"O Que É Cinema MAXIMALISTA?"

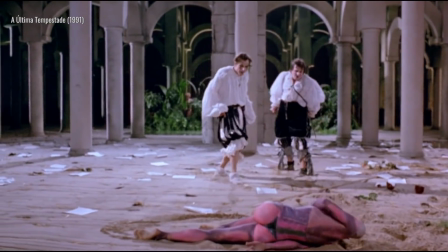8:20 Porque a gente encontra essa abordagem em diversos longas com orçamentos bem menores.
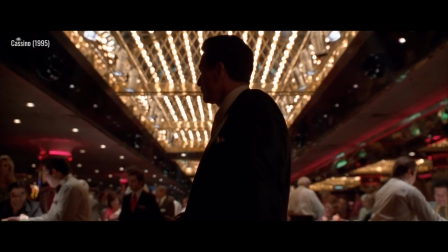8:25 Cassino, do Scorsese, tem uma estética maximalista porque fala dos excessos dessa gente rica.
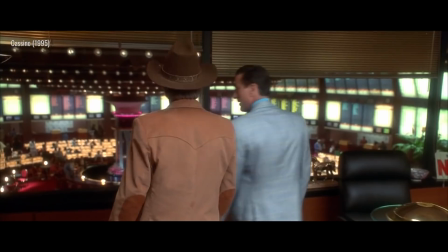8:30 Até mesmo a fotografia tenta ser o mais reluzente possível o tempo todo.
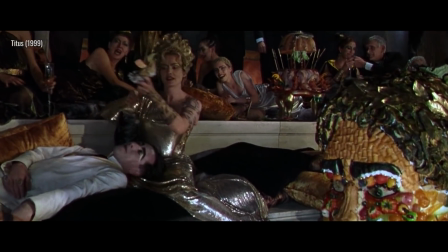8:35 Eu penso também em Titus, da Julie Taymor, e A Última Tempestade, do Peter Greenway.
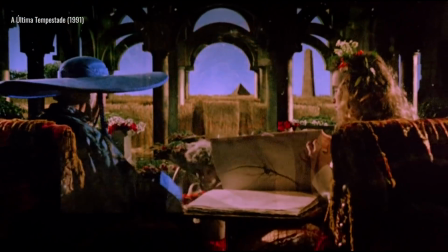8:40 Ambas são adaptações de Shakespeare, e ambas usam o maximalismo para exacerbar as emoções intensas desses dramas.
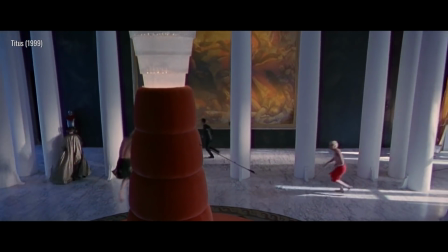8:48 E não tem como esquecer do Wes Anderson. Eu não diria que toda a filmografia dele é maximalista, mas essa abordagem está sim presente em alguns filmes dele.
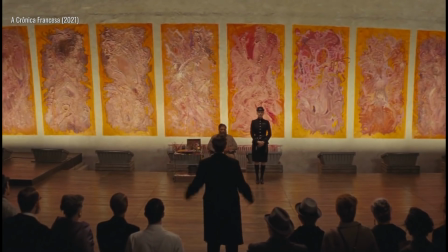8:57 Em especial, o mais recente, A Crônica Francesa, que tem planos recheados de elementos visuais,
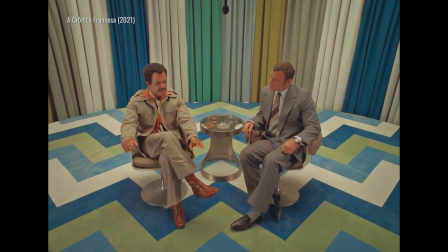9:03 um elenco gigantesco, diálogos verborrágicos. Sem contar que o filme quer ser vários estilos em um.
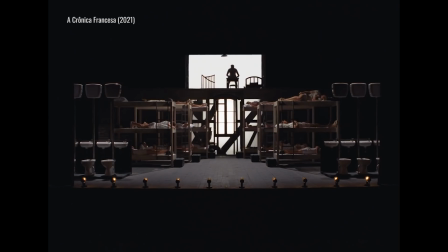9:10 Filme colorido, filme preto e branco, peça teatral filmada, live action, animação.
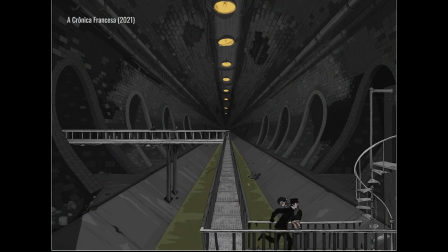9:18 É talvez o filme mais maximalista do diretor.
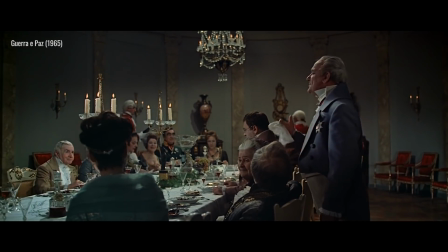9:21 E pra não dizer que eu só falei de Hollywood, é importante ressaltar algumas obras maximalistas feitas em outras partes do mundo.
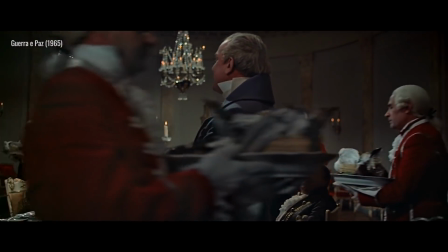9:28 Um ótimo exemplo é o russo Guerra e Paz, de Sergei Bondarchuk, que adapta o clássico de Tolstói.
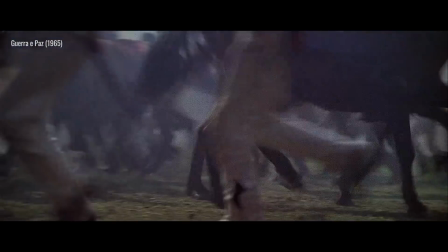9:34 Esse é um verdadeiro épico cinematográfico que não quis saber de se impor muitos limites, tanto em termos de produção grandiosa quanto em termos de montagem.
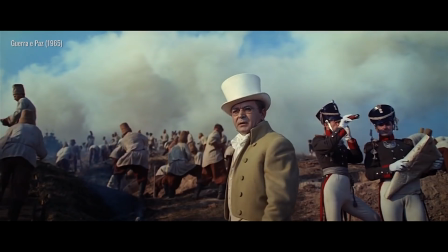9:43 Afinal, o filme ficou tão grande que acabou sendo dividido em quatro partes que foram lançadas no cinema ao longo de um ano.
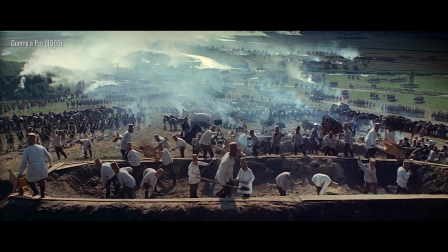9:50 Somando as quatro partes, são mais de sete horas de filme. Mas se isso é demais pra você, então dá pra falar do italiano Federico Fellini.
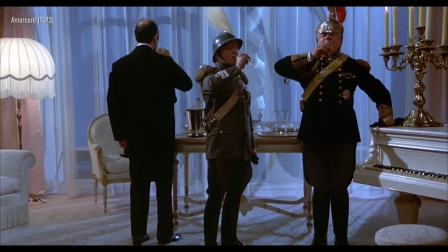9:59 O próprio cineasta se considerava um artista do excesso.
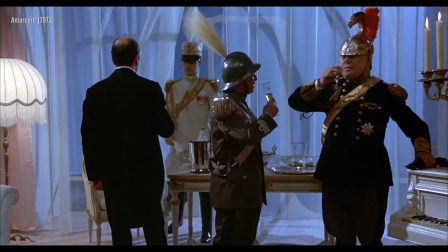10:04 E talvez o longa dele que mais represente um olhar maximalista seja Fellini Satiricom,
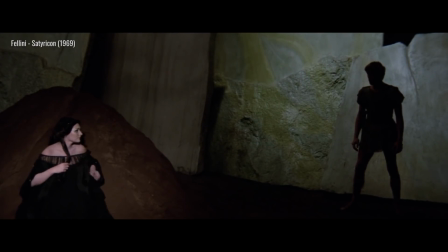10:09 que reimagina uma história da Roma Antiga como se fosse um conto vindo diretamente de Marte.
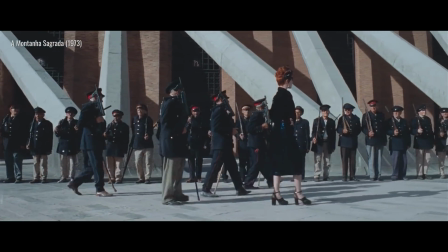10:14 E outro título não-americano que é frequentemente apontado como maximalista é A Montanha Sagrada, de Alejandro Khodorovsky.
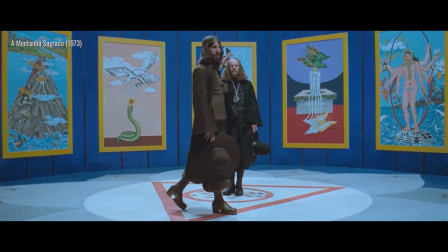10:22 Esse é um filme surrealista que usa o excesso em sua direção de arte para que o impacto sensorial seja a âncora da nossa experiência com a obra.
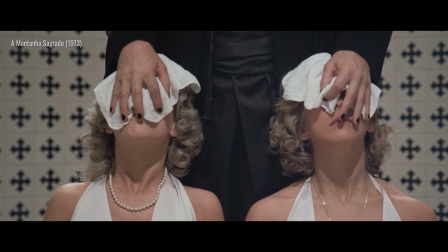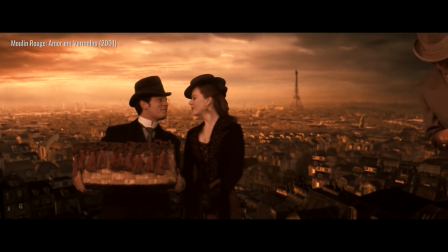10:35 Agora que a gente viu tantos exemplos diferentes, é válido perguntar, pra que identificar o maximalismo no cinema?
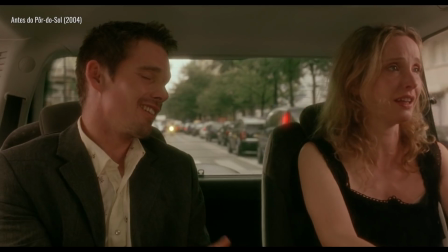10:44 Bom, pra começo de conversa,
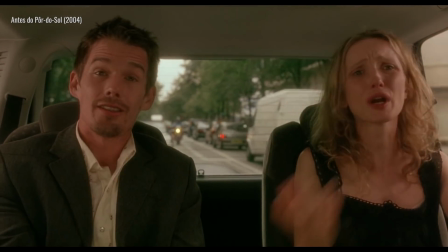10:45 esse é um bom jeito de fazer um contraste com o minimalismo e ver que menos é mais não é a única forma correta de se fazer um filme.
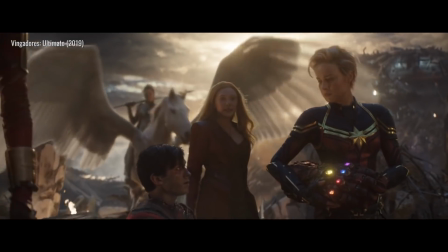10:53 Sim, o minimalismo cria filmes maravilhosos, mas isso não quer dizer que o excesso seja sempre um erro.
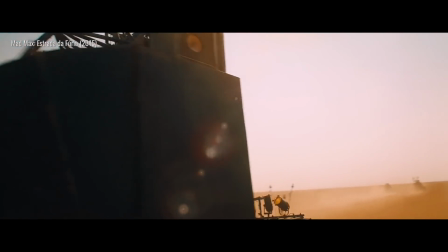11:00 Basta olhar pra obras com excessos e que são fantásticas, como Mad Max Estrada da Fúria.
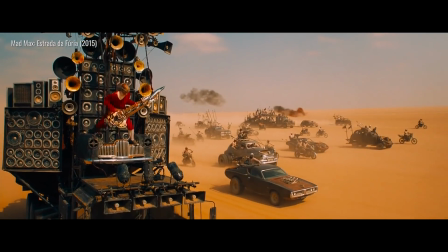11:06 Fora isso, identificar o maximalismo pode nos fazer apreciar mais um filme.
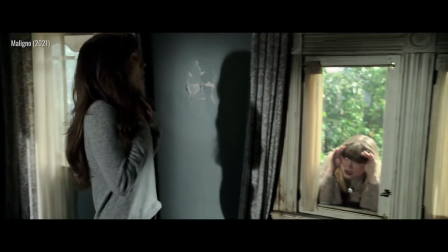11:11 Foi exatamente o que aconteceu com a minha percepção de maligno. Num primeiro momento eu meio que gostei do filme.
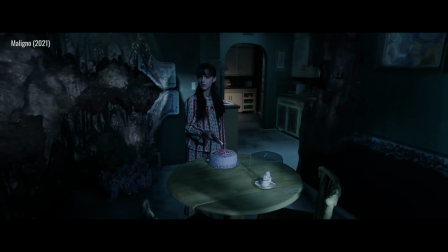11:18 Mas depois eu passei a enxergar a intenção maximalista dele de ser um filme que quer ser tudo que o terror pode ser.
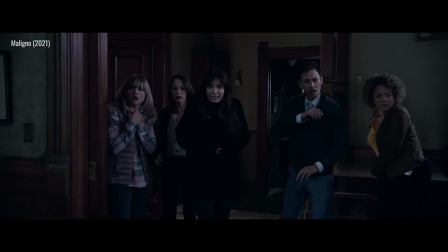11:25 E quando eu juntei isso ao uso exacerbado que o James Wan faz das técnicas cinematográficas,
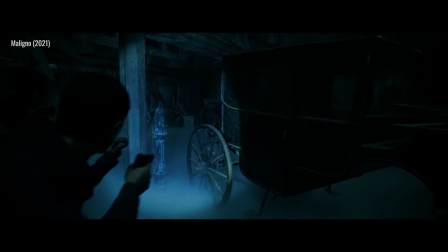11:31 aí eu percebi como é o maximalismo que faz maligno ser uma obra artisticamente coesa e diferente das outras.
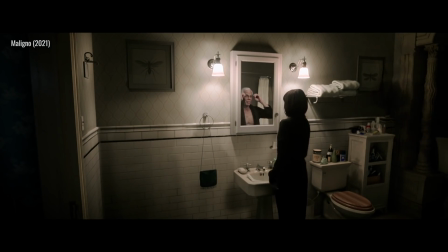11:39 Foi assim que eu passei a admirar bem mais o longa de James Wan. Claro, nem toda obra que quer ser maximalista vai ser incrível.
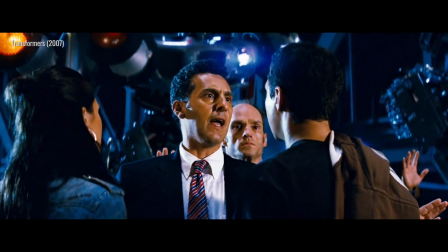11:47 Tem muita coisa terrível que nasce dessa intenção também.
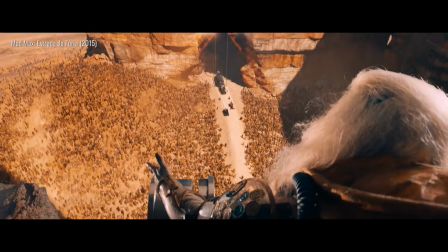11:51 Mas de uma forma ou de outra, o conceito do maximalismo nos ajuda a olhar os filmes sob um ângulo diferente.
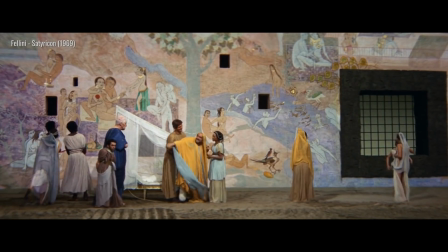11:57 Ele pode nos dar novas ferramentas para criticarmos uma obra cinematográfica.
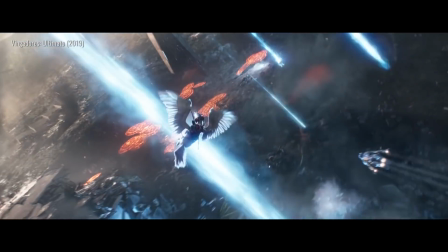12:02 E se o assunto é ter novas perspectivas sobre cinema, aí sim eu digo, mais é mais.